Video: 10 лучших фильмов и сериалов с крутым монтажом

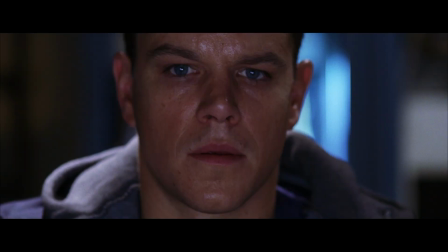254s
Четвёртый фильм – это «Старикам тут не место», братьев Коэн, которые сами и смонтировали эту кинокартину.
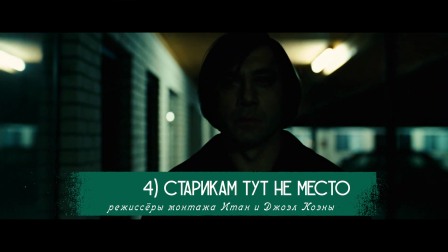259s
У Коэна всегда был, есть и будет крутой монтаж. Здесь особенно хочется выделить все сцены, связанные с мотелями.
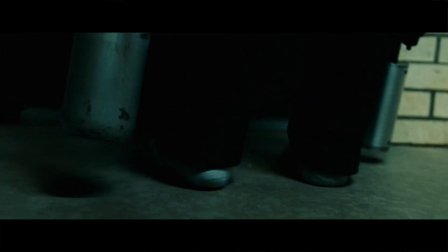266s
Первый из них Лювилин пытается достать чемодан, а Чигур подходит к номеру. Зритель думает, что герой Бардема идет к номеру персонажа Бролина.
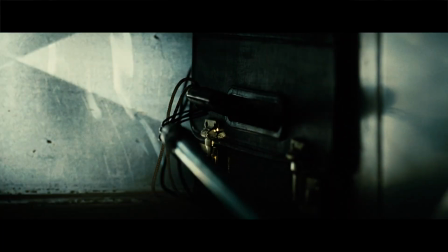275s
Еще больше поддерживает это чувство, что когда Лювилин сильно бьет палкой по трубе, то идет склейка,
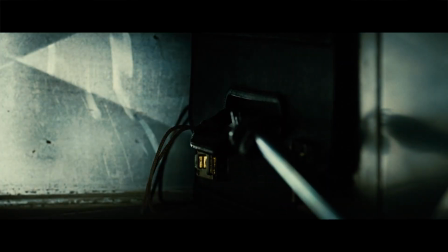280s
где кажется, что Чигур прислушивается к этому звуку, и мы думаем, что он слышит этот звон. А далее режиссёры открывают нам, что Левилин в смежном номере и это решение отлично обыграно монтажно.
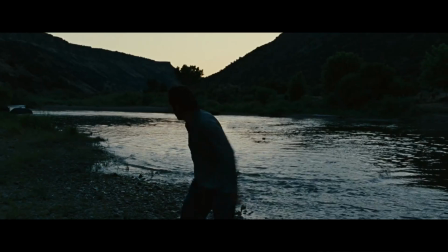299s
Ну и не могу не коснуться экшен-сцены с собакой. Здесь есть великолепное нагнетание напряжения через увеличение монтажного темпа.
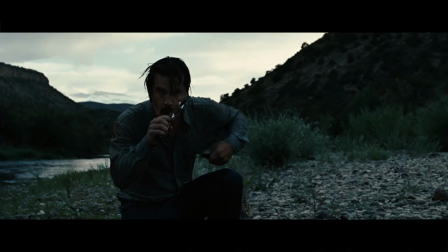307s
Тут, кстати, Коина использует старый добрый монтажный приём «Бесконечная Одесская лестница», максимально растягивая время на монтаже.
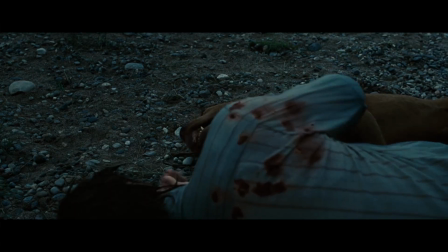315s
Мой полный разбор этой сцены можно посмотреть по подсказке и по ссылке в описании.
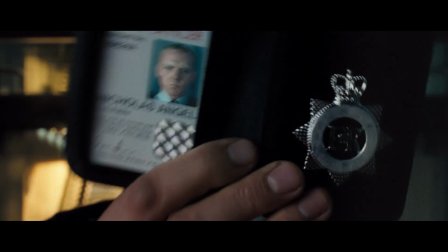320s
Пятый фильм – это типа «Крутые легавы» Эдгара Райта, режиссёр монтажа Крис Диккенс.
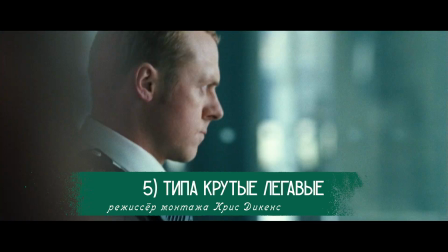326s
Эта кинокартина – идеальный пример монтажа экшн-комедии. Количество монтажных приёмов в фильме на минуту хронометража просто космическое.
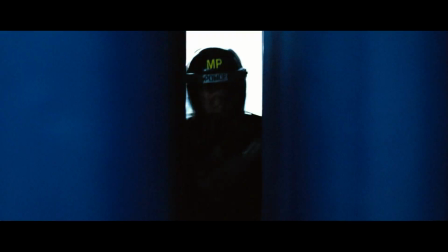335s
Вряд ли в кинематографе есть лучший пример такого динамичного раскрытия героя с помощью монтажа.
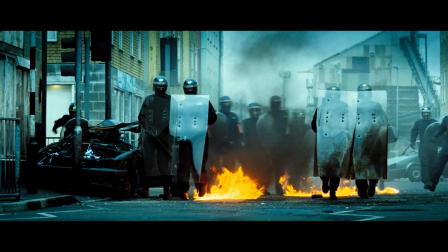341s
В фильме есть монтаж по перебросу камеры, монтаж по шторке, интересные клиповые врезки,
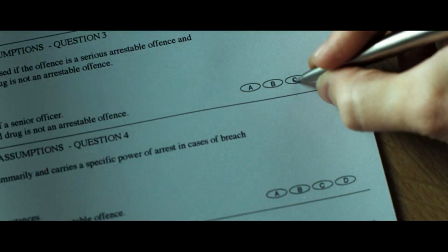345s
как способ сжать время или склеить сцены, осевой монтаж и многое другое.
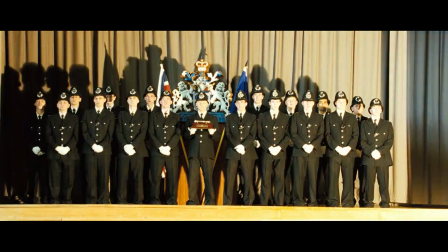350s
Эдгар Райт настоящий задрот монтажа, и он всегда прекрасен в его кинокартинах, и как минимум вызывает улыбку и восхищение.
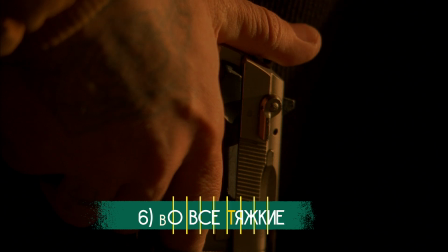358s
Шестой проект – это сериал «Во все тяжкие». Breaking Bad стал эталоном киноязыка не только за счёт своих интересных мизансцен, но и творческого подхода к монтажу.
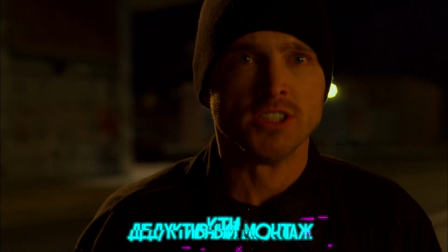367s
Лучше всего он проявляется в дедуктивном монтаже. Подробнее об этом способе склейки можно узнать в отдельном ролике по подсказке и по ссылке в описании.
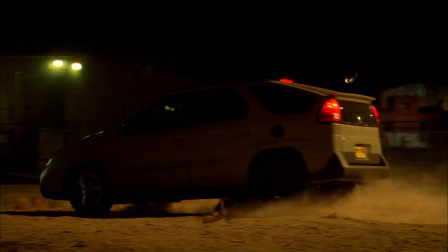375s
Лучше всего такой монтаж показывает себя в великолепных тизерах сериала. По тизерам имеется в виду экранное время до заставки шоу.
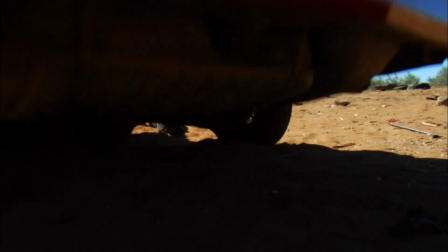383s
Здесь с помощью кадров с деталями на монтаже создатели скрывают происходящее, тем самым провоцируют интригу у зрителя.
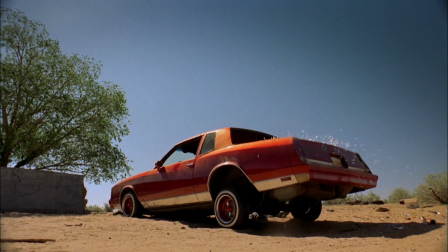390s
И часто, когда что-то проясняется, следует склейка на титры сериала, что подстегивает зрителя смотреть дальше.
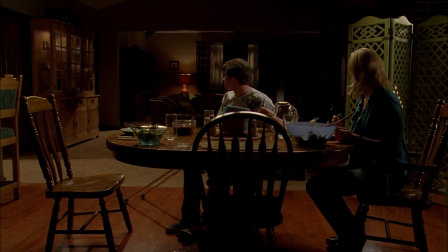396s
И в этом состоит большая заслуга именно монтажа. Также не могу не отметить шикарный вход в сцену с помощью детали.
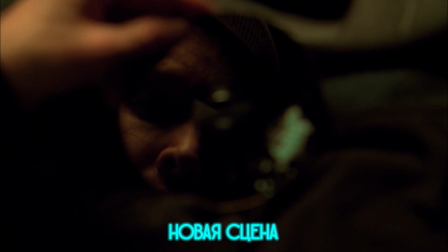403s
В сериале в подавляющем большинстве случаев монтаж сцен происходит через кадр-вставку.
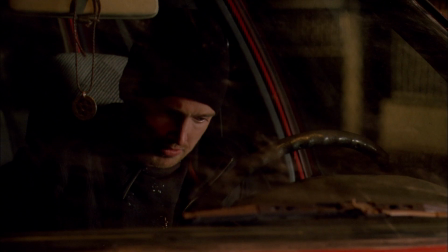408s
Это сглаживает склейку сцены и делает переход более плавным.
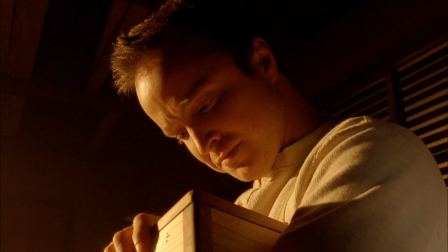412s
Ну и конечно же нельзя пройти мимо многочисленных матчкатов сериала, коих тут не считано количество разных мастей.
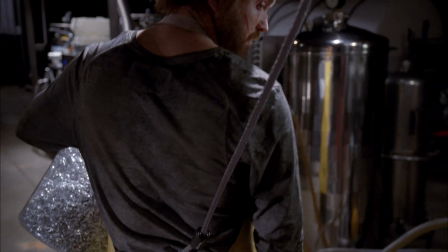419s
Полный разбор монтажа в Breaking Bad можно посмотреть по подсказке и по ссылке в описании.
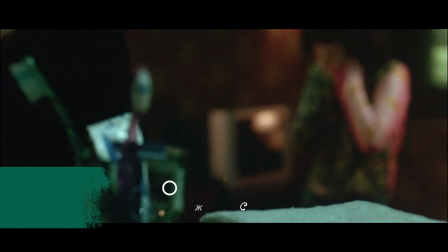424s
Седьмой фильм это Олдбой Пак Ча Ука. Режиссер монтажа Ким Сан Бом.
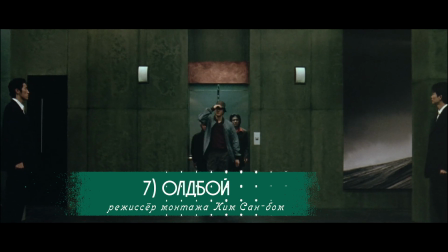429s
Сам корейский режиссер характеризовал свой монтаж как не голливудский.
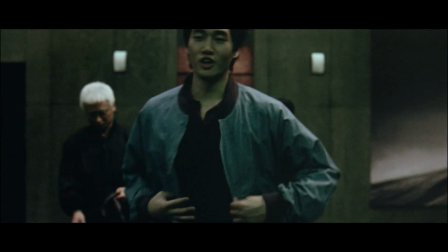433s
Пак Чан Ук нестандартно подходит к монтажу, не боясь того, что он нарушает непрерывность действия,
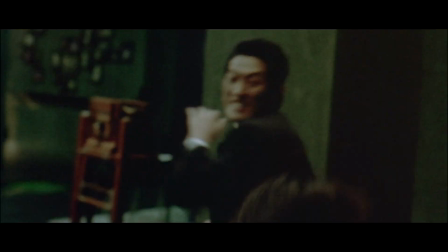439s
используя это как прием для создания, например, комичного эффекта. Особенно хочется отметить вот эту сцену,
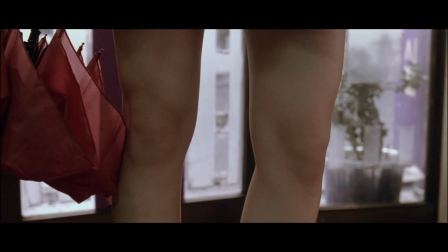445s
где с помощью кадров с коленями режиссер подсказывает нам дальнейшее визуальное решение и погружение главного героя во флэшбэк.
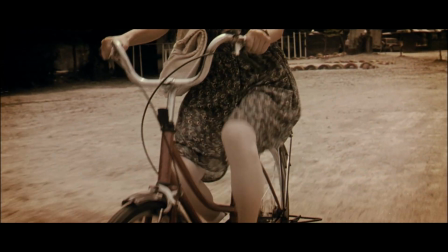453s
Но нельзя не отметить великолепный финал фильма с одним из самых изобретательных матч-катов в истории кино.
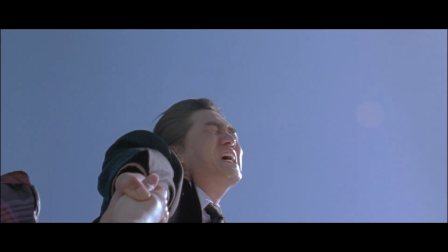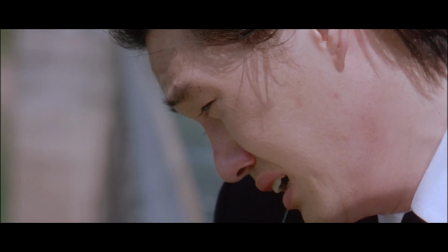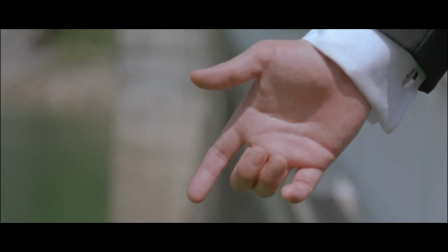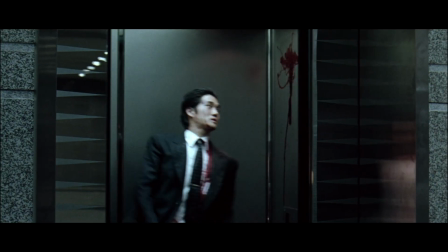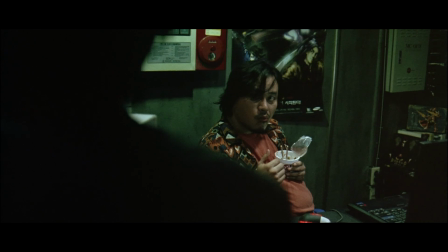487s
Полный разбор киноязыка Олдбоя, в том числе и монтажа, можно найти в описании и по подсказке.
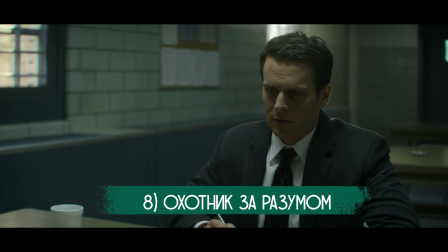493s
Восьмой проект – это «Охотник за разумом» Дэвида Финчера. Этот сериал отлично раскрывает, как можно сделать интересное шоу, построенное на допросе маньяков.
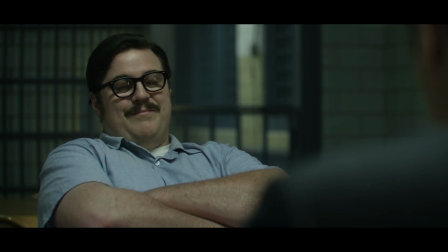501s
Здесь всё пропитано духом Финчера,
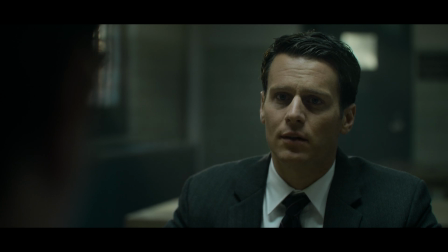503s
который традиционно увеличивает крупность кадров по мере развития напряжения сцены, и можно заметить идеальный тайминг склеек.
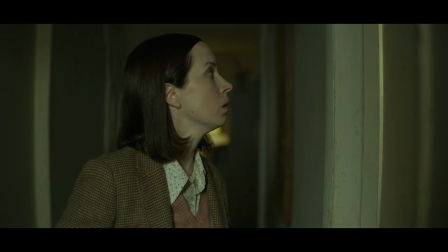511s
С точки зрения монтажа я бы отметил первую сцену второго сезона, где жена маньяка приходит домой и застаёт мужа со всякими нехорошими занятиями.
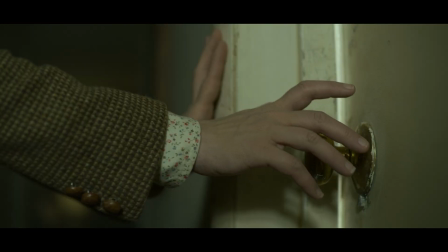520s
Эта сцена смонтирована с позиции женщины, и зритель с помощью монтажа встаёт на место героини, но и здесь на монтаже отлично нагитается саспенс и интрига.
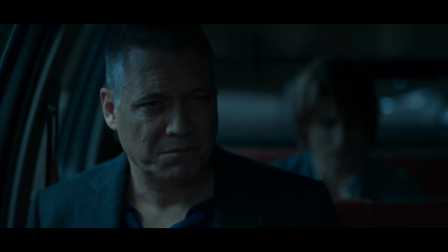529s
Ну и не могу пройти мимо сцены в машине, про которую говорю почти в каждом своём ролике про монтаж и ставлю её в пример. В этой сцене режиссёр монтажа Кирк Бакстер и Дэвид Финчер решили не показывать парня жертву маньяка на протяжении всей сцены,
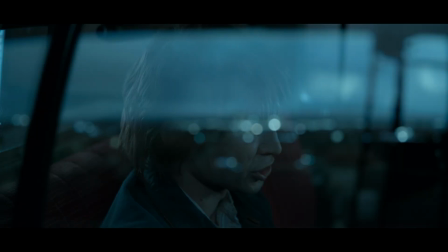544s
скрывая его в расфокусе или выбирая кадры, где парня не видно. Таким образом, эта сцена стала самой обсуждаемой в сериале, а монтаж в ней – пример эталонной работы.
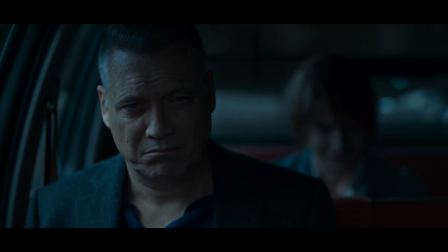554s
Разбор этой сцены режиссёром монтажа Кирком можно посмотреть по подсказке и по ссылке в описании. Обязательно посмотрите это видео, потому что оно раскрывает, как работает один из самых лучших режиссёров монтажа, как минимум в современности, а может и за всю историю кино.
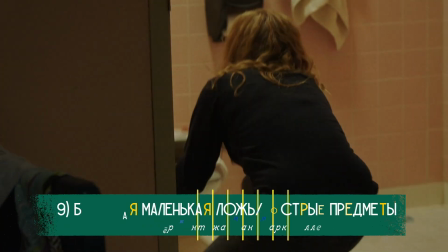570s
Девятый проект, а точнее проекты, это сериалы «Острые предметы» и «Большая маленькая ложь».
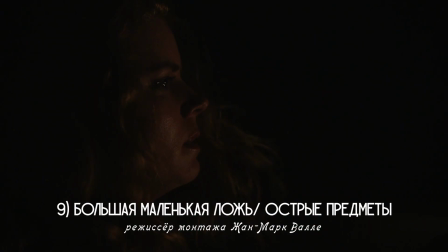576s
Я объединил два этих сериала, так как у них общий режиссёр Жан-Марк Вале, который сам и смонтировал эти проекты.
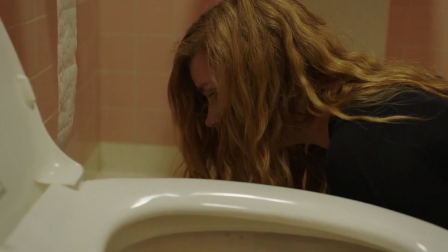582s
Канадский режиссер, пожалуй, самый нестандартный монтажер в истории кино.
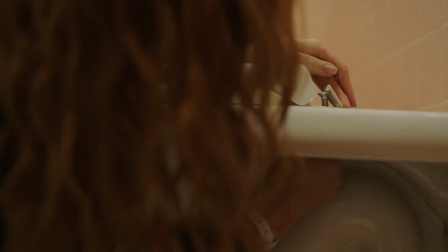586s
Главная фишка Жанна Марко состоит в интересном монтажном приеме, при котором он использует перекрестный монтаж,
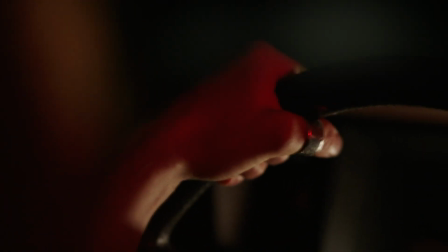593s
но делает это очень необычным способом, раскрывая с помощью монтажа мысли героев.
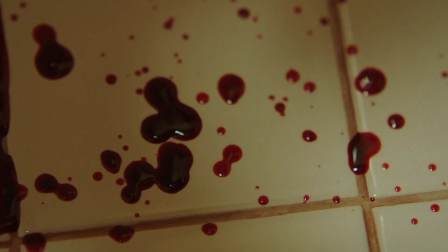598s
Вот отличный пример из «Большой маленькой лжи».
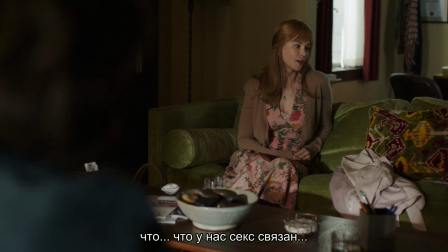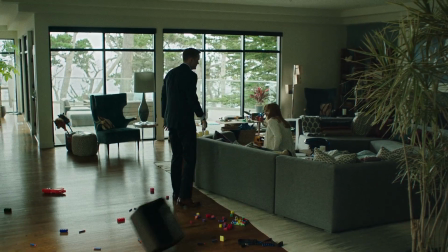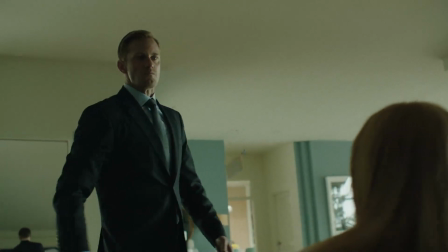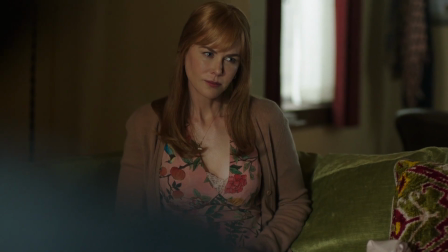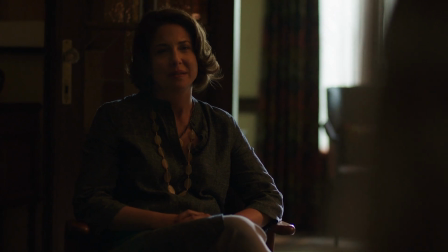652s
Героиня Николь Кидман вспоминает, как муж ее избивал, но при этом в момент флешбека мы слышим звук из сцены у психотерапевта.
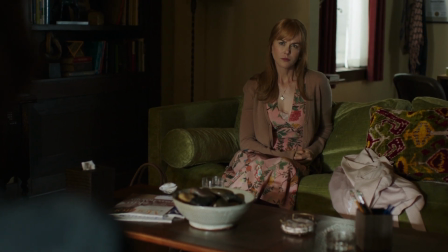660s
Таким образом, акустически мы остаёмся в сцене в настоящем, а визуально перед нами события из прошлого.
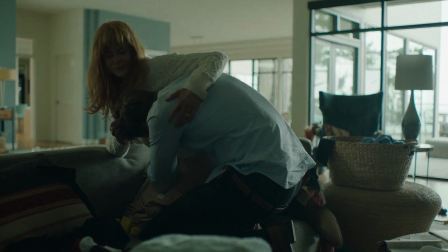666s
Таким образом, мы как будто проникаем в мысли героини и видим то, что с ней произошло, при этом находясь в настоящем.
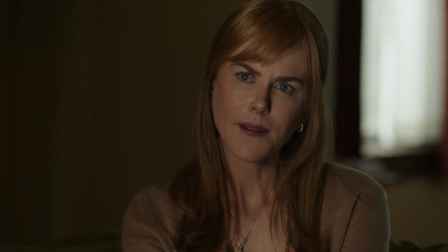674s
В этом и состоит гениальность монтажа в Оле. Полный разбор монтажного стиля Жанна Марка можно посмотреть по подсказке и по ссылке в описании.
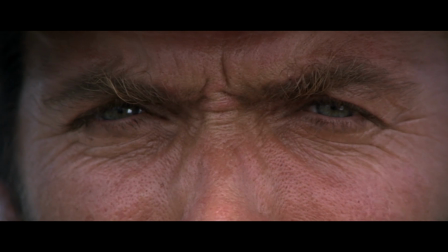683s
Ну и десятый фильм – это «Хороший, плохой, злой» с Евджио Леоне.
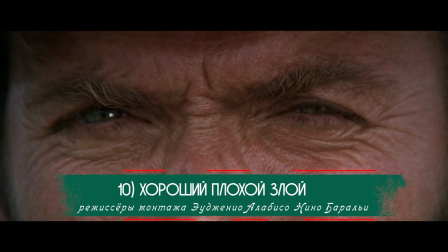686s
Здесь сразу вспоминается финальная дуэль, где постепенно нарастают крупности планов и монтажный темп, подводя нас к кульминации.
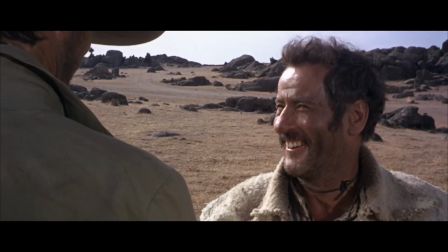694s
Но нельзя не отметить интересные склейки сцен, мне очень нравится вот это из них.
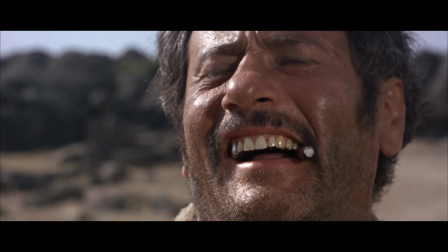Здесь сцены связываются через сигарету и когда Тука выплевывает её во второй сцене, это создаёт довольно-таки комичный эффект.
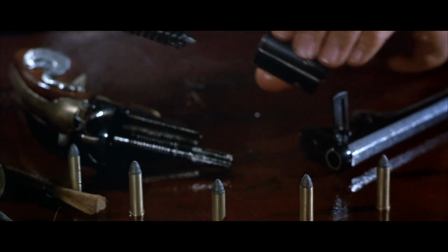713s
Но, пожалуй, самая интересная сцена по монтажу, это когда Люди Тука пытается убить блондинчика.
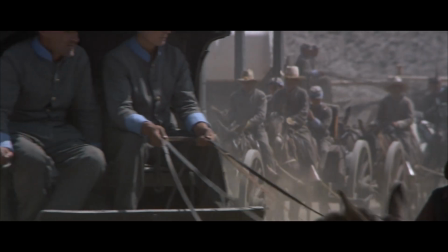719s
Здесь Леона использует очень интересное и неочевидное решение.
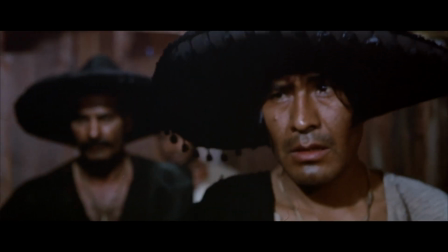723s
Мы видим перекрестный монтаж героя Иструда и бандитов, но в него режиссер вставляет кадры с экстерьера, где идёт колонна солдат.
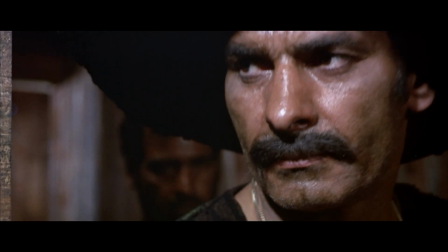731s
Кадры с военными, на первый взгляд, кажутся лишними и отвлекающими, но ближе к концу сцены Серджио блестяще раскрывает, зачем они были нужны.